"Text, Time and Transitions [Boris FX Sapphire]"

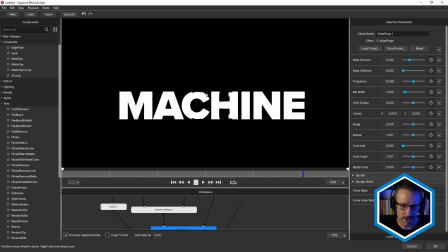497s
And that jumpiness caused by the random edits is keeping the text interesting.
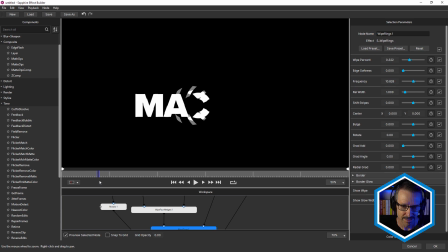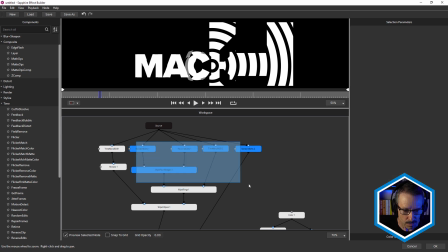510s
Okay, so we've seen this and we've seen this. So we've got this one into the foreground of wipe stripes and all of this into the background of wipe stripes.
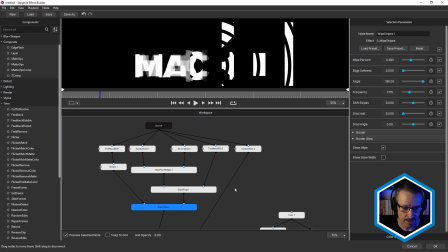522s
So the wipe stripes is another transition. And let's take a look at what that looks like.
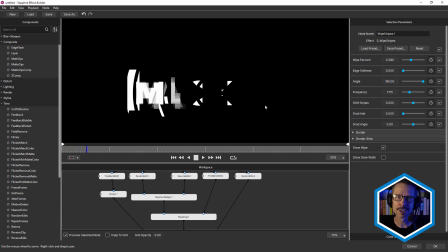531s
So really getting full value out of the transition effects in Sapphire Builder.
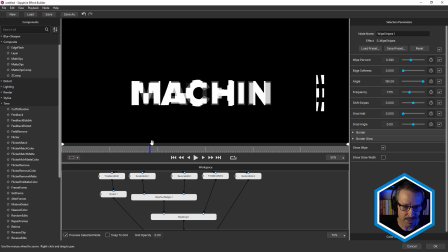539s
So that's really breaking that up.
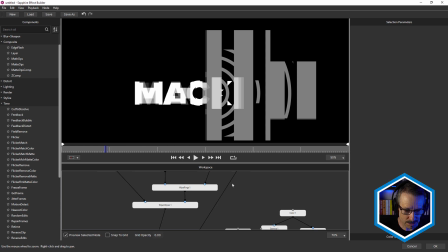543s
And wipe stripes, obviously with all of these, you could go in and adjust the settings.
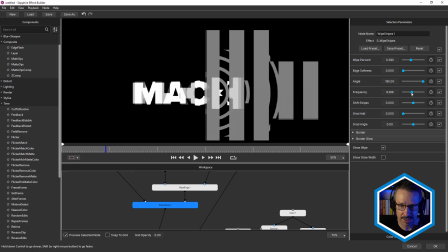548s
And that's what I've done. There's something like frequency. See, if I increase the frequency, we can get more stripes there. You know, changing the angle actually makes it look interesting as well.
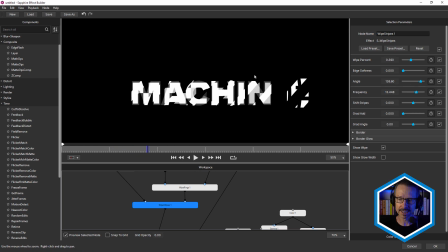562s
This is what I love about the transition effects. I'm not treating them as a transition. I'm treating them, as an effect. And it allows me to combine, as you can see, different effects together. So we can see part of one effect and part of the other effect at the same time.
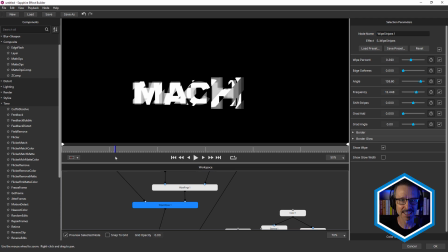582s
So I guess it's kind of like a transition that doesn't transition. So that's looking really good as well. I mean, as usual, I could have played for hours and, you know, just tinkered with it and still not had enough.
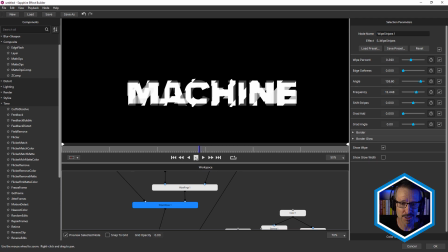597s
So that's actually really nice as well. I mean, I'm kind of even prefer that look. I'll just undo for now so we can go back to the original.
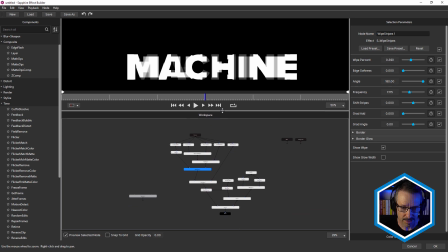605s
All right, so that's this whole section here.
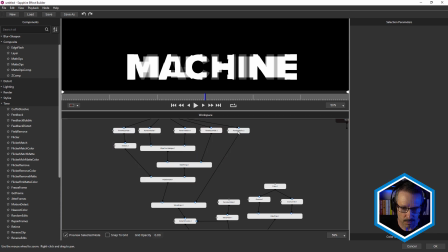611s
So what have we got next? So we've got, well, actually not this one here. That's this section here.
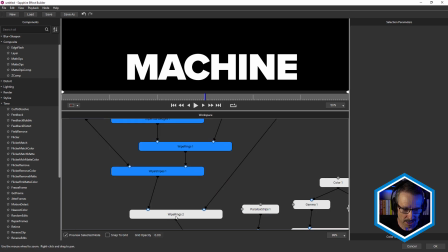616s
So this is now going into another wipe rings in the foreground.
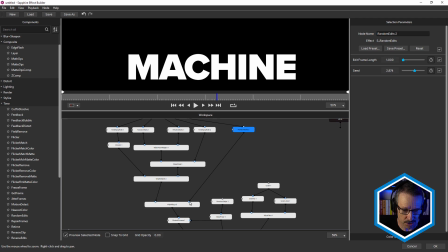622s
And this random edits, the one we saw before, is going into the background. So we get this look.
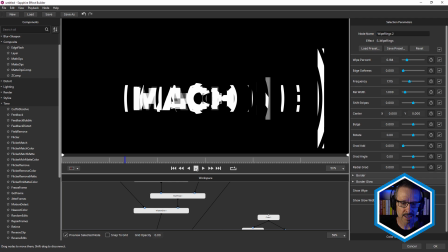630s
Just adding another random edits on top. I think what the deal was here was that readability was starting to become an issue.
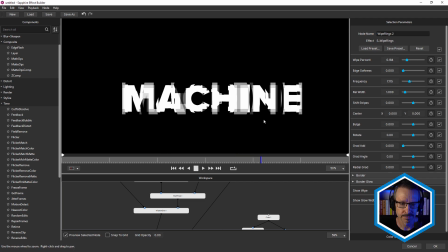640s
So I wanted to add another layer of text in there just to make sure it was readable. But you can see how fractured and interesting that's looking.
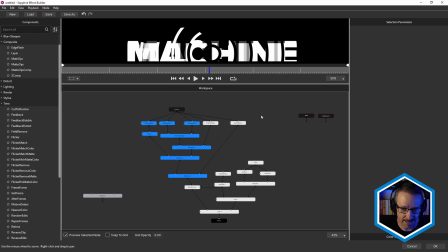652s
Very nice. Okay, so that's basically all of the text, those all of these ones and this one.
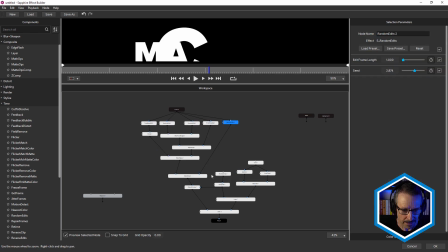660s
I can select them all. I don't want to select that one, but you get the idea. Now, let's take a look. We'll just jump across to this side here now, and then we'll look at how these are joined together.
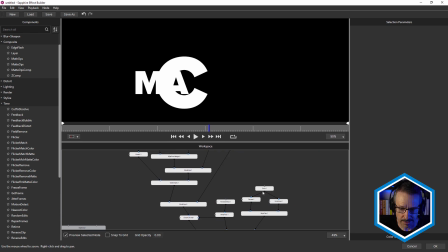674s
So this side is where the background's being created.
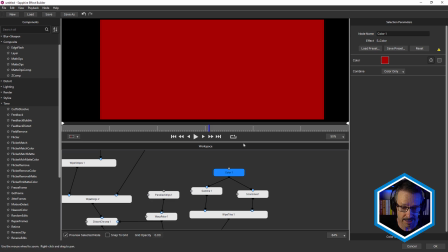678s
So I've got Sapphire Color giving us that red, and Sapphire Color's being piped into two effects. One is Sapphire Gamma, so just adjusting the offset darks, just to darken it down a little bit.
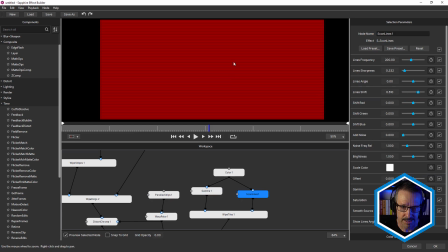693s
Okay. And scan lines. So we're using Sapphire scan lines on the other side.
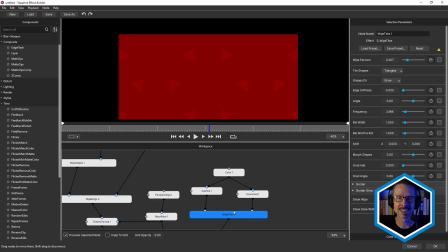699s
And then we're using another transition. This is the most transitions I've ever used at once. Sapphire wipe tiles. So you can see how we're transitioning between them, but it's actually animated. And that's because over here, I've used the auto animation setting. And this is one I haven't used before.
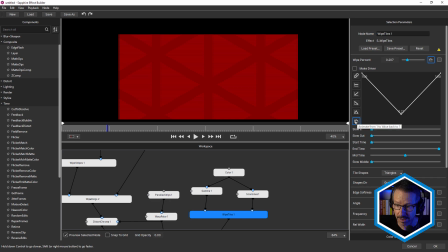717s
This is the animate from one to value back to one. So it's kind of giving a bouncing effect. So it starts completely off, and then it goes on, and then it bounces back again, which I thought was really interesting. So a little bit of auto animation in there.
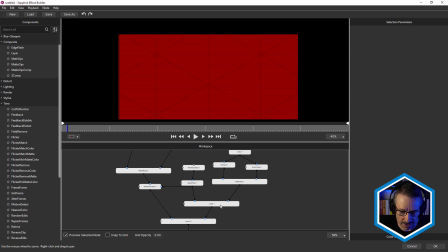739s
So that's that part of the background, and that's being piped into the background of Sapphire layer.